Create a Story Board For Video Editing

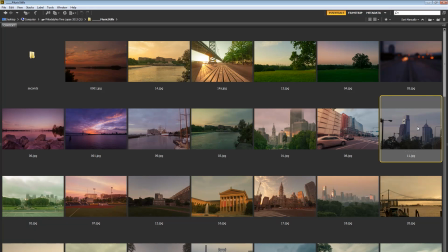So we got some of that orange and some of the orange, go from blue, and then we take this very blue shot of the sunrise, well, maybe a later morning shot of the city.
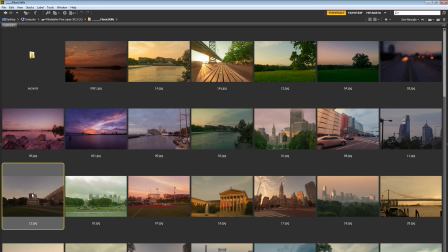And then we go to sort of this desaturated shot of Independence Hall. So these images will work together a little bit better. We go from the, there's a lot of orange and red here in the Independence Hall shot. There's a lot of orange, red, and magenta in this shot of the softball field.
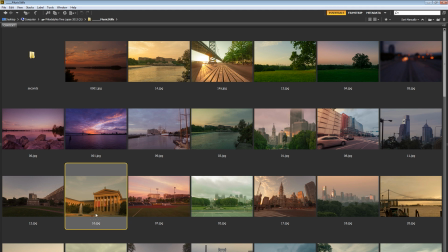Actually, I would probably move the art museum over there because we We have more of sort of that olden architecture, that old style architecture, as well as, you know, a lot of those oranges and reds, and then orange and reds moving to a more modern architecture. But still, there's an old stadium in there as well, which is cool.
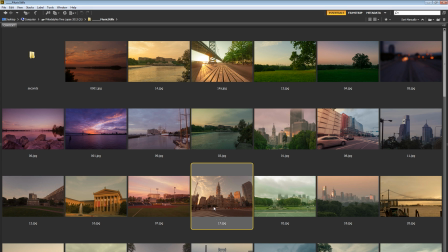We can go with the orange and reds of City Hall at sunrise. Then we can go with kind of this glowing orange of the bridge.
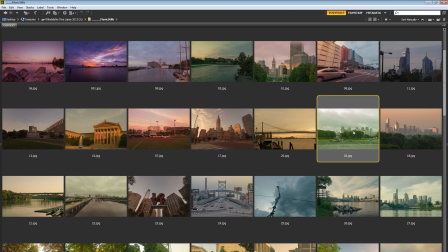And then we could probably drop this green shot back in here. And this is kind of how I just sort of finessed it. So I'm looking for ways that I can sort of mix these colors. So this shot here of these boats has a lot of green in it, but there also is a little bit of kind of orange and maybe just a kiss of magenta in the sky.
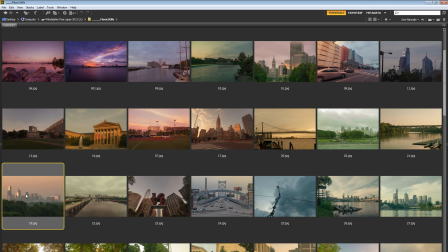So that works perfectly with this next shot which has all this green in the foreground and a lot more magenta and blue in the sky back there.
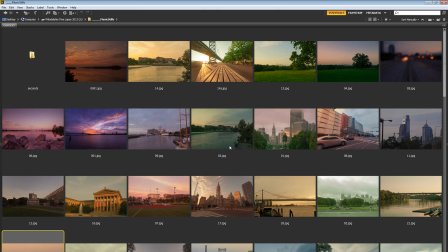So then once I had all this stuff lined up, and I'm going to zoom out,
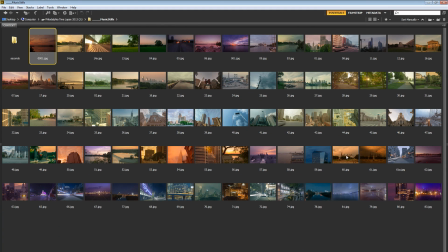let's say this is exactly how we wanted everything to be, I can just select all of the images by clicking the first one up here,
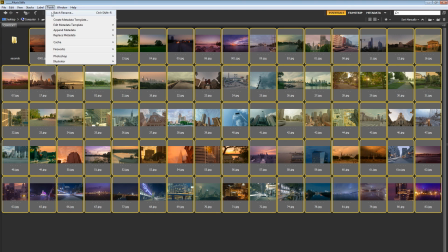holding down my shift key, selecting the last one. And then go Tools, Batch, Rename, and just choose a sequence number.
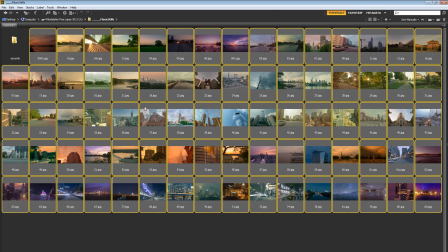Two digits. I'm going to start it at one. And say, hey, rename them all. And it's going to go through and rename all of those images just the way I want them.
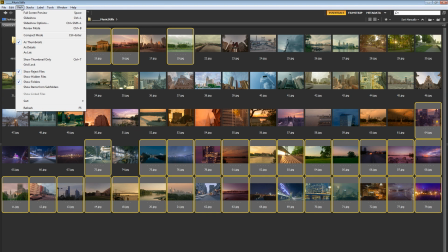And then if I go ahead and choose View, Sort, by File Name,
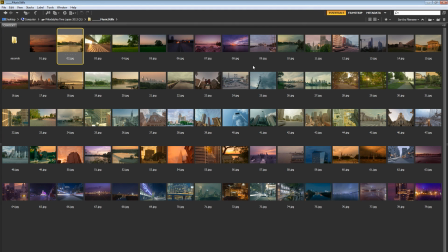it's going to go ahead and line them up just like we had them lined up manually because by file name, one, it would start with one and it would end down here with 79. So that's great. And that is, long story short, how I did the storyboarding. no pun intended.
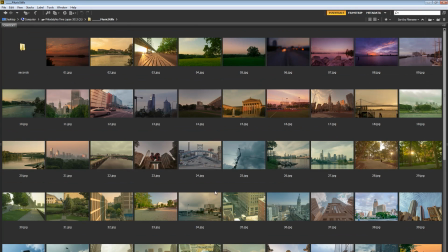And that's how you can do it. It's a very, very effective, very kind of cool way to do storyboarding using Bridge if you have these visual frames. And again, I got these by just opening up a raw file and either bringing it into Photoshop and saving out a JPEG image.
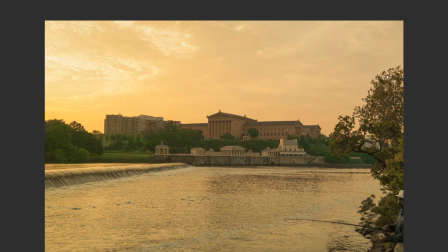These are just very small JPEGs, right? This is the full size. You know, 1,500 or 1,600 wide by 1,000 pixels tall or something like that.
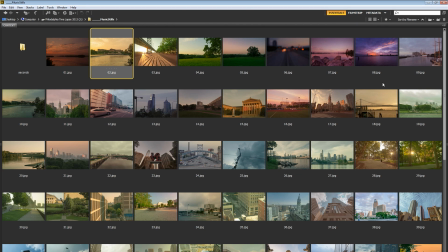So nothing huge. Very light files. Easy to move around quickly. And you can create a visual storyboard. So could just keep referencing back to this. Alright, what clip do I need next? I need the clip of the bridge with the bench.
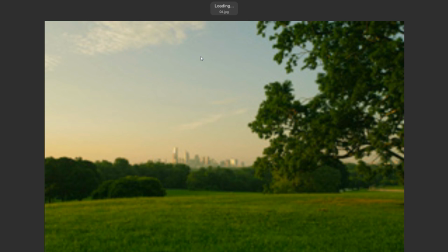Okay, I'm going to grab that clip. I can place it in place. Then I'm going to go to the plateau shot with the tree in the foreground here.
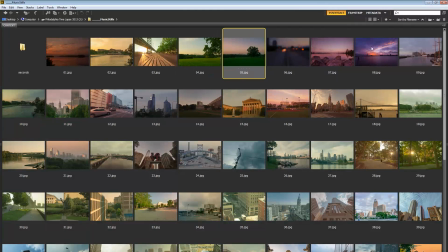Alright, I can drop that video clip in. And so on and so forth until I had everything in place. And then it's just a matter of tweaking your video clip to the soundtrack or adjusting things a little bit here and there so all of your video cuts look right and everything is meshing together as well as you could ever want it to mesh together.
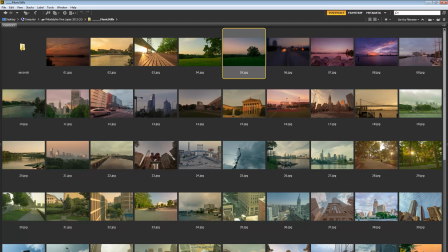So that is it for this one. Thanks for sticking around and checking it out. Make sure you go check out the website. That's www.tutvid.com for more free video tutorials. And also you can check out phillyisugly.com to check out the film project and then let me know what you think about it if you like it. That's super, super cool. So that's it for this one, guys. I'll catch you later.